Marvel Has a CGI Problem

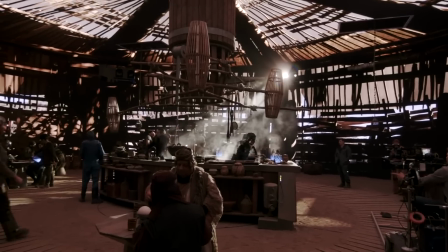(8:17)
When implemented properly, it allows for pandemic-safe filming on a soundstage, it captures the digital background and camera so there's less rotoscoping,
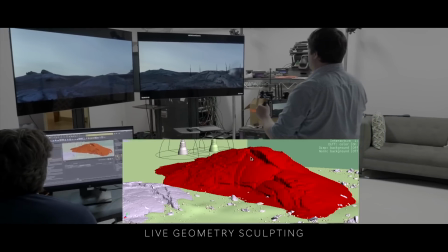(8:23)
last-minute changes to the environment can be done on set so it can help save time for pre-production,
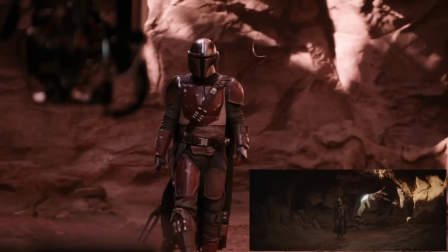(8:28)
actors can see the environment and give it better performance, and it generates environmental lighting so it's easier to shoot reflective objects like that green goblin mask! Where is it?! But that's the thing. When it's implemented properly. And that's where we come back to Thor Love and Thunder. Because Thor Love and Thunder used stagecraft during its production, and Thor Love and Thunder looked like a big pile of s**t.
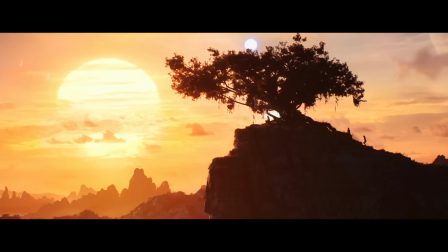(8:47)
It wasn't all bad, as always the big vistas and silhouette shots were good for Twitter screen grabs,
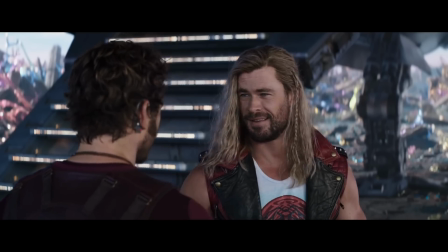(8:51)
but for so many scenes the characters clearly looked like they were standing in front of a screen and a lot of times it was really distracting.
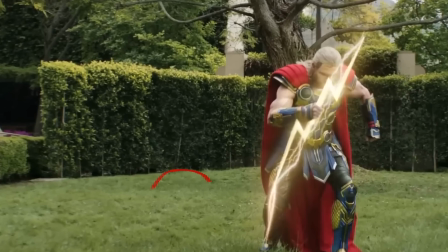(8:56)
In this shot even you can see the line where the real grass ends and the digital grass begins.
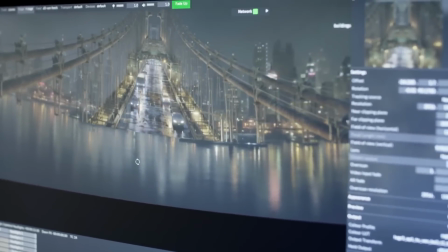(9:00)
It very well might be that the reason it worked so well in The Mandalorian and The Batman is because both of those were DP'd by Greg Frazier who helped create the technology. The dude is legendary so it wouldn't surprise me but I also believe that since the technology is in its infancy people are going to have to learn how to use it properly.
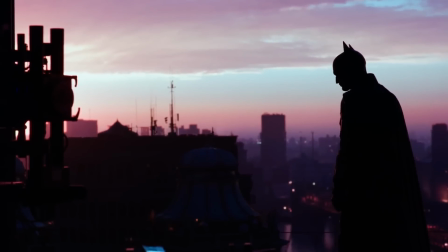(9:14)
The volume generates light but not enough to entirely light the subject. It's not just an easy mode button.
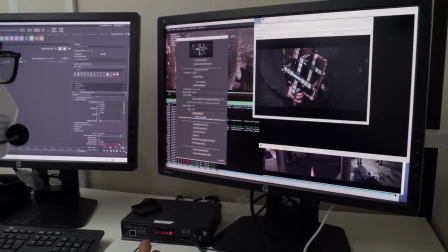(9:18)
There's nuance to lighting and the way to shoot subjects while using the volume to make it a seamless transition. It's going to be a learning experience for everybody involved, but if you're able to learn those nuances, it can be super powerful. And that's why... This video is sponsored by Skillshare.
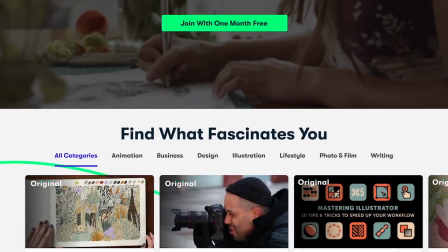(9:32)
Skillshare is an online learning community with thousands of inspiring classes for anyone who loves learning and wants to explore their creativity and learn new skills.
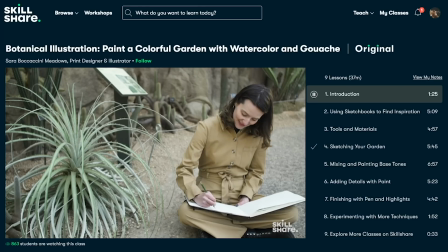(9:38)
If you have a specific skill you're trying to learn, Skillshare is where you want to start. From photography to filmmaking to graphic design, writing, and more, you can find classes that will always match your goals.
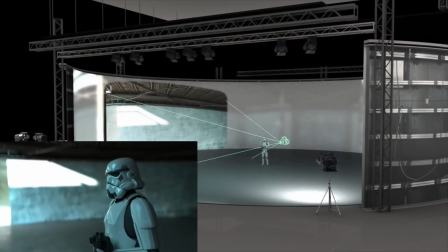(9:46)
I talk a lot about this new technology, StageCraft, which is essentially projecting a virtual background in camera.
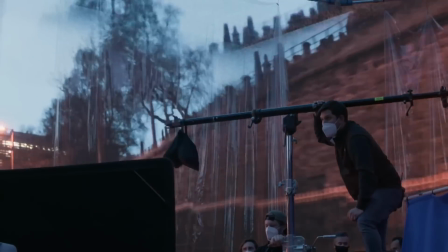(9:51)
It's this revolutionary tool that when done right can possibly change the film industry forever. And the best part about it is that it's all done in Unreal Engine 5, which is a free software that anyone can download.
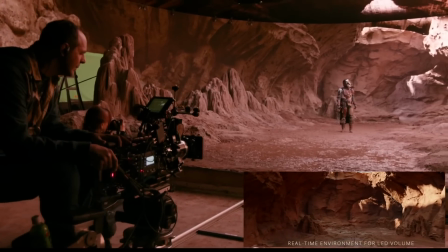(10:00)
And if you want to get into the industry, getting an understanding of how that's done is super important. And so I've been using the class Unreal Engine 5 for beginners.
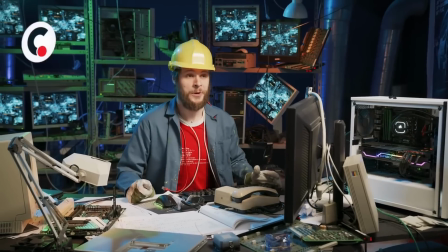(10:07)
Learn the basics of virtual production by Jordy Vandeput, who you might know from his YouTube channel, Cinecom.net.
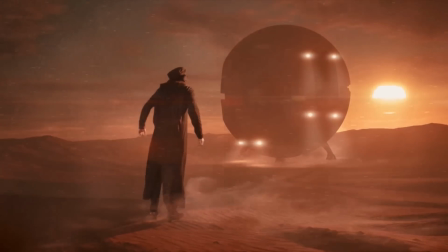(10:12)
The course is super in-depth, teaching you all the ins and outs of virtual production within Unreal Engine. and it's really helped me get a better grasp of how that technology works and even ways that I can apply it to my own projects. The first 1,000 people to use my link in the description will get their first month free of Skillshare. Remember that right now, the skills to be creative are right at your fingertips, and thanks to Skillshare for sponsoring this video. I promise this whole video wasn't just for the sponsor. I've been wanting to talk about this for a while. Now, I'm not trying to ruin these movies or anything. It should go without saying, but if you enjoy the MCU, you're not like a bad person or a corporate bootlicker or anything like that. I just think it's important to look with a critical eye at the practices of these studios, videos, especially one as massive and influential as Disney.
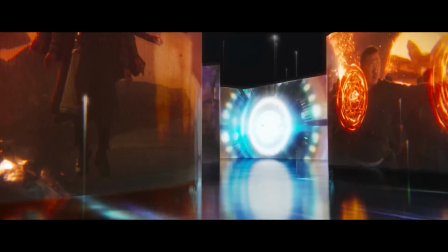(10:46)
You may not care too much about the visuals, but at its core, film is a visual medium. Why should we settle for the bare minimum from the biggest movie franchise in the world,
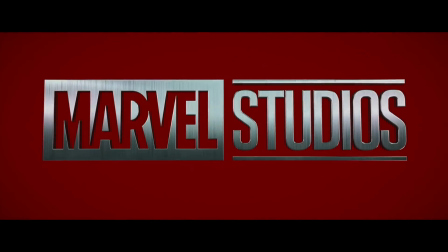(10:54)
often at the expense of the workers involved, when in this year alone, with movies like The Batman, Top Gun, everything everywhere all at once, it's been proven that we can have so much more. Thanks so much for watching everybody.
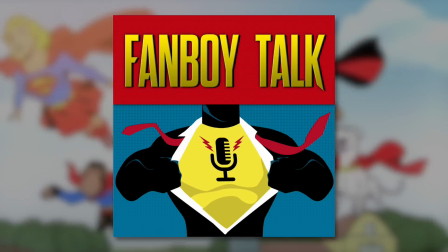(11:05)
If you liked this video, be sure to hit the like button and subscribe. Like I said, we got an episode of my podcast Fanboy Talk on Thor Love and Thunder, so check that out if you're interested. Spider-Man 6 is coming soon. It's a big video. Guys, it's a really big video. Remember that thing I said about quantity and quality?
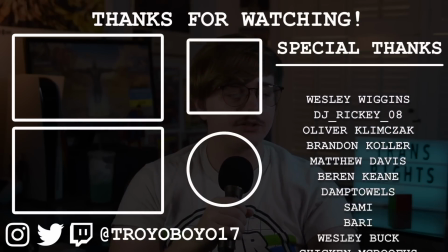(11:18)
Special thanks to Alto the Sting, Cassidy Bond, Chicken McDoofus, Tamp Towels, Iron Ninja, Jonah,
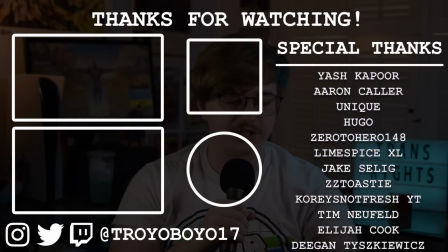(11:23)
Cory's Not Fresh, Lime Spice XL, Logan Triplett Films, Ryder Harrison, TheArtsyFartsyGuy, Tim Neufeld, Tyler Goodrich, Yobi Perkins, Zachary Stonebreaker,
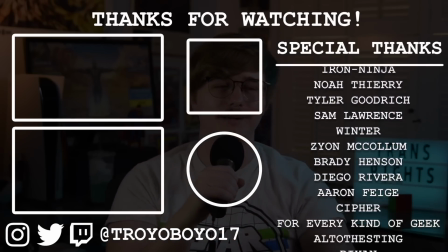(11:31)
ZeroToHero148, and ZZToasty for being spectacular fanboys on my Patreon. This has been Troyboy17 coming at you live.
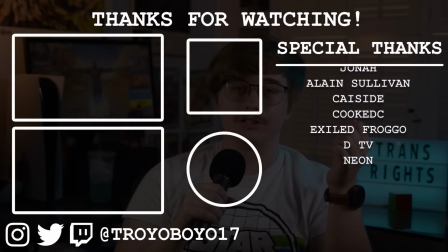(11:37)
Fuck the Supreme Court, be responsible, and I'll see you guys around.